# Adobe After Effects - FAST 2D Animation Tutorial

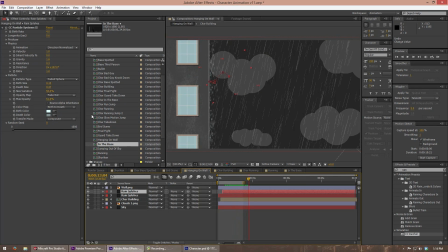744s
And I did the same throughout this entire video. Now when he... That's right.
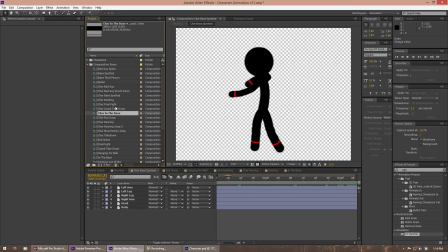750s
Let me find where he jumps, or he sees the base.
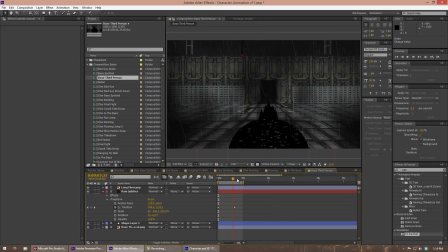754s
This is a base third person. So this was a little fun effect. All this was made in Photoshop. I'm actually working on a Star Wars fan film right now called Revan, and link to that on the screen. And what I did here was I took a texture that I made for
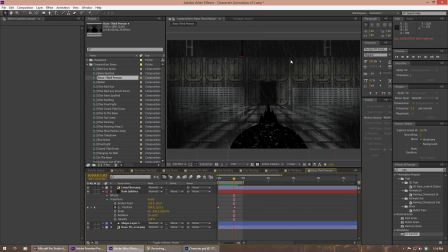771s
Coruscant's cantina background when the main character walks into a cantina. I just took that background that I had to make for that in Photoshop, and then I edited it to make it look like it was a base here. Added a couple guys out there, added these fences, I just painted those, added the towers in the back, added the sky, solid object in the back.
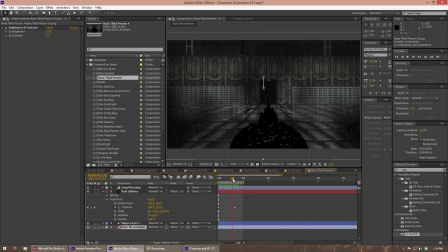789s
Actually, it was in Photoshop, but it was the same color, so you get the idea. Added the same splash effect on the head, and just this little illusion. I made the head move down as the camera went up, and I made the background move down slightly slower,
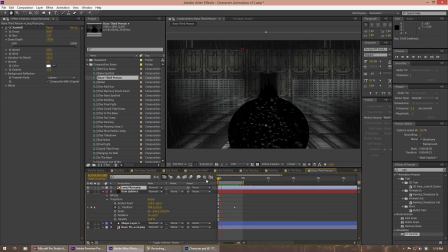803s
so it gives that illusion of the depth of field, that this character is actually standing in front, probably about 20 to 30 feet, and it actually looks like it. So it's just very simple manipulation there, mind manipulation.
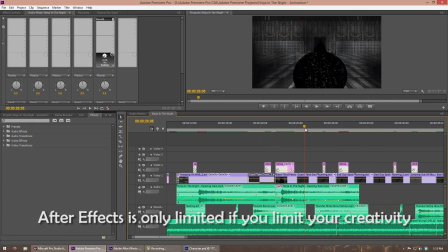817s
And of course, went into Premiere, added the sound effects, and did the same thing here.
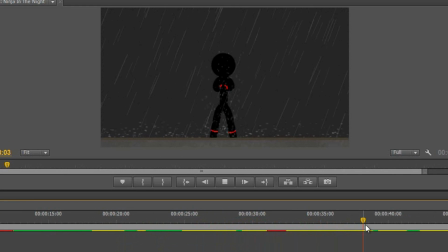824s
And then he jumps, there's a little bit of motion blur. You can see the motion blur now, is what I was talking about.
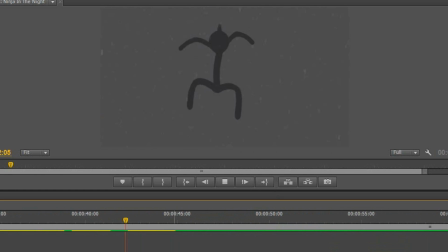829s
He jumps. This was awesome to create. It was just so much fun. This is it's not actually slow motion.
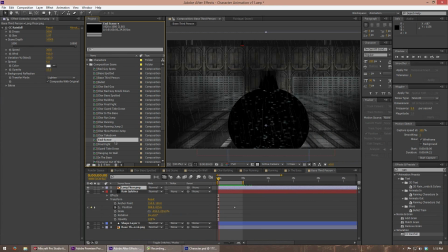839s
It looks like it, but it's not. I can show you what I did here. This is actually the character that's animated.
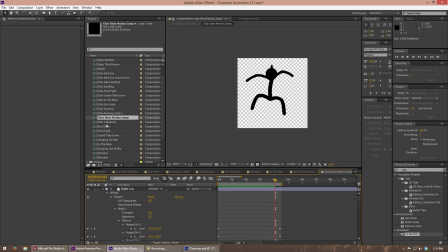844s
He's just moving really slowly. That's all it is. And let me find the slow motion.
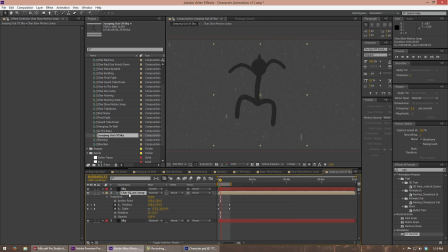851s
Jumping out of the sky. This is it. So what I did here was I took the rain, and I just slowed it down. I turned down the speed to 330. The scene depth, I turned this up. This is what makes it look like the scene is 3D. You don't have to do this.
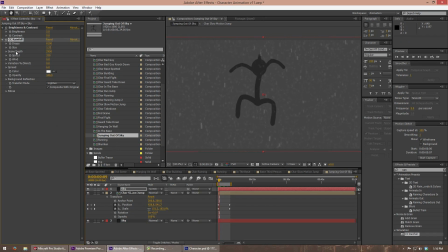868s
If I turn it off, you'll actually see the difference here. So it will look flat. Like, yeah, let me turn this down.
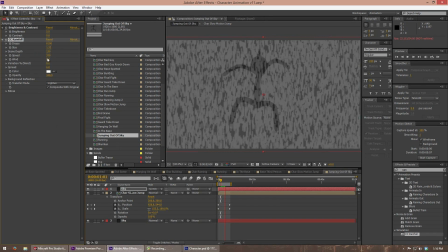873s
So there you go. So it looks completely flat. And even if I turn that down, it just doesn't look very...
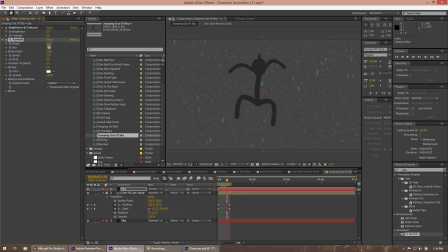881s
It's not believable. So I turned up the depth to make this look 3D, and then that's what you get. So it looks like it's appearing behind him and also in front of him, but honestly, it's actually just appearing in front of him, but you can't really tell since you're probably not looking at that. You're probably looking at the guy coming towards you in slow motion. So that's that.
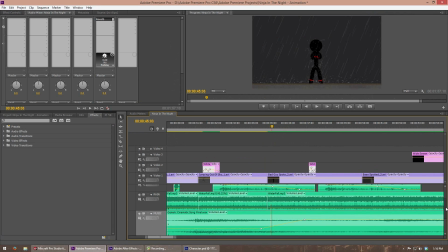899s
And then I just turned down the speed of the sound in Premiere to make it sound like everything is actually moving in slow motion.
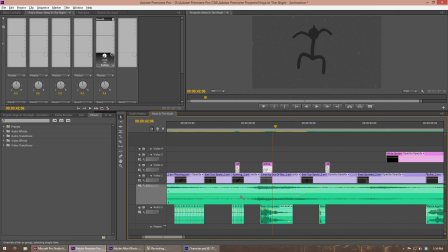906s
Then there's the thunder strike in slow motion, and this little bass drop sound that I had fun with. It actually doesn't really do anything except just make a little cool little effect. And that's that.
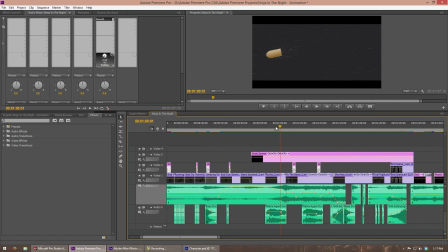917s
I used the Matrix Agent Dodge sound when the bullet fires. I just turned the rain sideways in Premiere, After Effects.
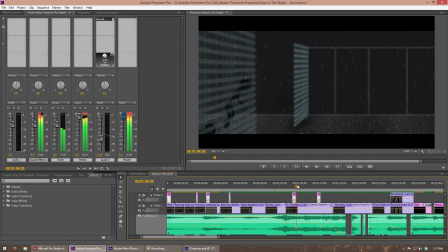925s
This is the same effect. And then this effect, all slow motion, everything's jumping. I used the rain effect here again, the splash. I changed the direction, made it look 3D. Cool little effect here. If it looks like he's running it between these doors.
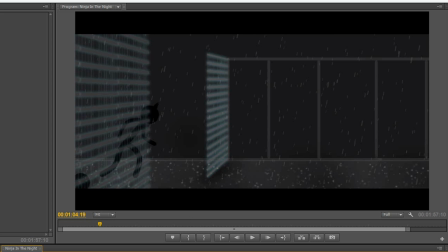944s
So I had to sell that effect by making this fence in the foreground looking like it's actually in front of him. So it's actually a separate Photoshop file that I had to import later into After Effects to adjust it, to make it look like he's actually running through a gate.
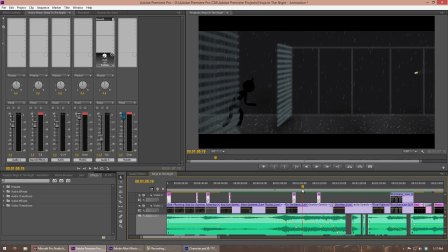961s
This scene used to be 2D, but it did not look good. And I wanted something that was a little bit more believable. So I added this 3D space. So he throws the ninja stars. It gets blurry.
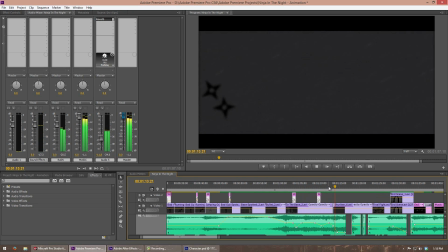976s
It actually changes scenes here. Sometimes you can't catch it because it's really smooth. But the music stops and then all this goes into slow motion. I changed the speed of the rain in the back. When he gets hit, to make it look like it's actually slowing down, if you notice, look carefully at the rain in the back.